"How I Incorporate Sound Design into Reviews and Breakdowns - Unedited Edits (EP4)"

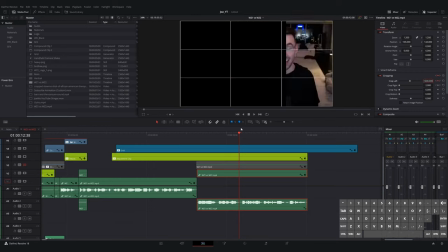[16:24]
But yeah, this section in particular, I just, I don't know, I wanted to add some flair to him talking about Warzone 1 versus Warzone 2 that made it seem like this was gonna be,
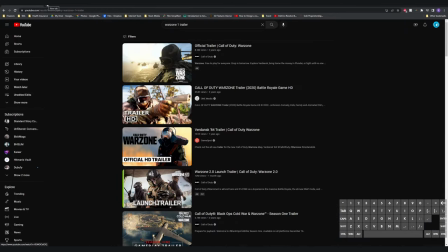[16:38]
this was gonna be a fun video and not just Joe talking because Joe opens up the
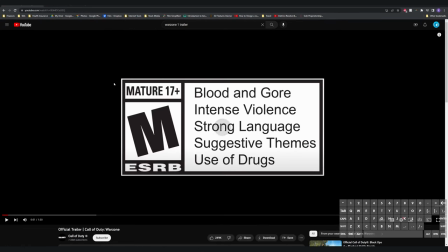[16:43]
video was saying you know like let's talk and his channel is here i'm grabbing the trailers um
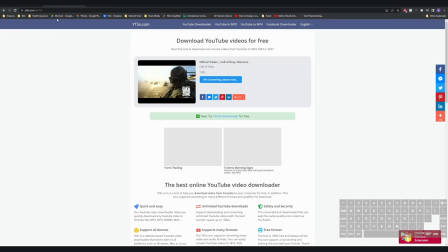[16:49]
again disclaimer if you want to use uh these websites to download things use them at your own discretion
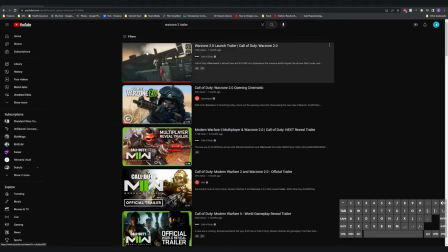[16:55]
uh they probably install like a million tracking trojans on your pc uh so
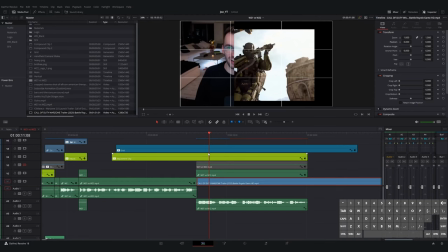[17:02]
use it at your own discretion but joe opens the video with talking about you know we're gonna talk today and as
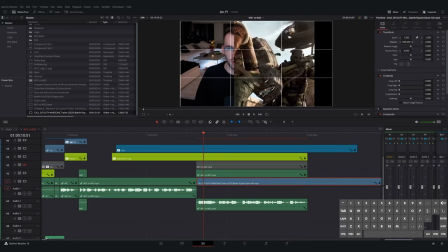[17:10]
a viewer on joe's channel i'm probably coming in to expect to see
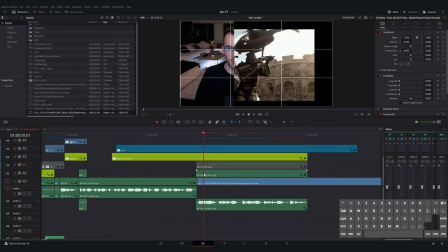[17:15]
gameplay so when i don't see that immediately
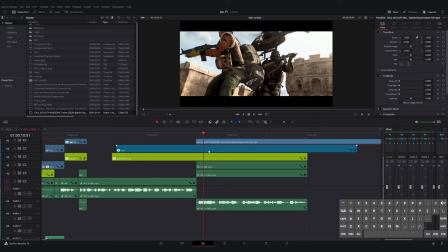[17:20]
as an editor i'm thinking i need to provide them something something with a
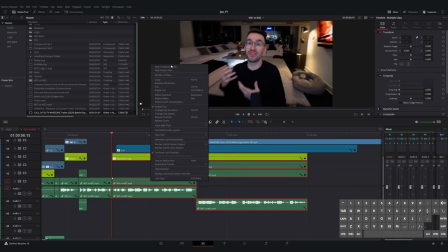[17:26]
little flair so they're thinking like okay make maybe this will be a fun video to watch so that's what
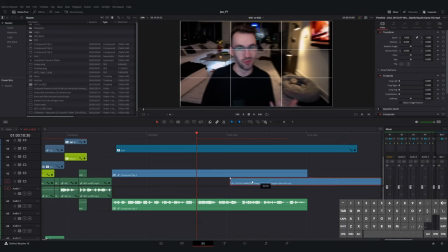[17:32]
i'm trying to do really hard in this opening sequence is just add that
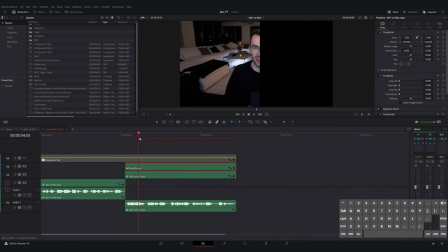[17:37]
that value to the video so that people will stick around and watch the video and
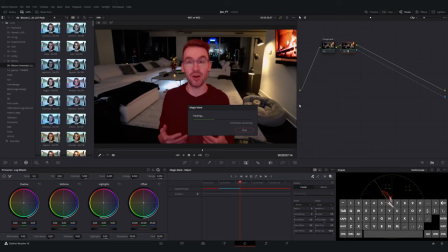[17:45]
would you look at that we are almost 18 minutes in the video look at you guys go just listening and learning and editing away I for real do appreciate you guys watching these videos the last one that I
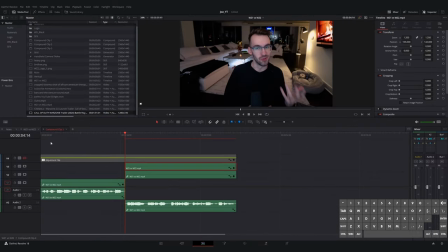[17:57]
did seemed to get a good amount of love so I'm glad y'all are finding it useful a question for you guys if you've made it this far is
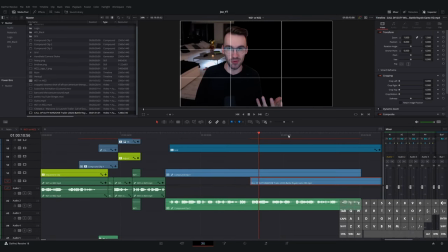[18:08]
there a particular kind of video that would be useful for me to do one of these for um i should before this one goes live
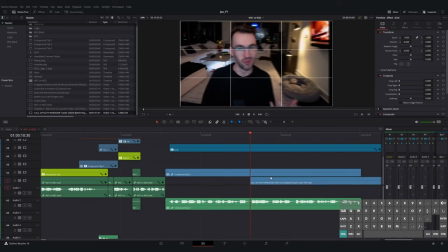[18:16]
i should be putting out a actual tutorial video and i'm going to start putting
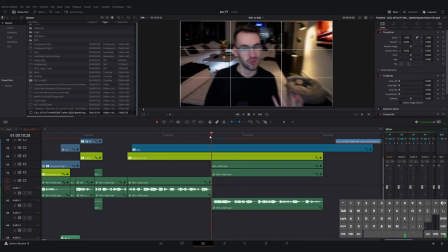[18:22]
out more of those videos to help with specific things but is
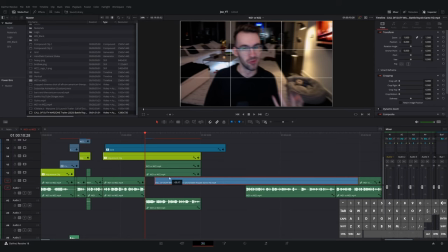[18:28]
there a particular video that you enjoy watching with these sort of things like are the gameplay edits useful because i do those a lot or
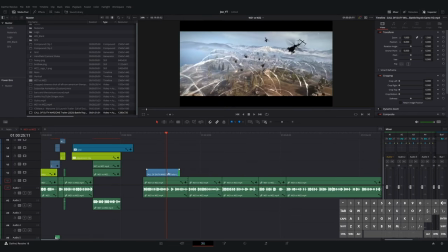[18:39]
um i think i had mentioned doing like a short form type of videos you know like a tiktok
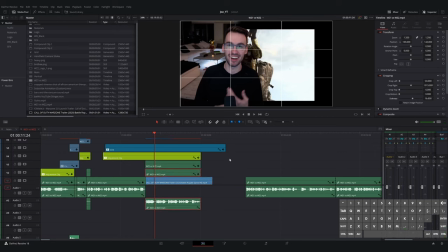[18:44]
or a youtube short or we don't do vlogs
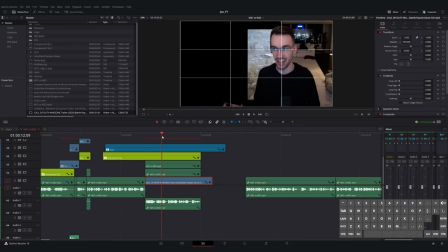[18:49]
all that much but you know like a montage let me know let
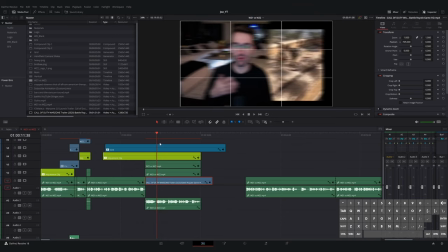[18:54]
me know if there is something in particular that would be useful
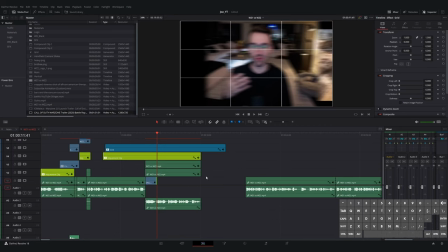[18:59]
for me to do one of these for but back in da vinci land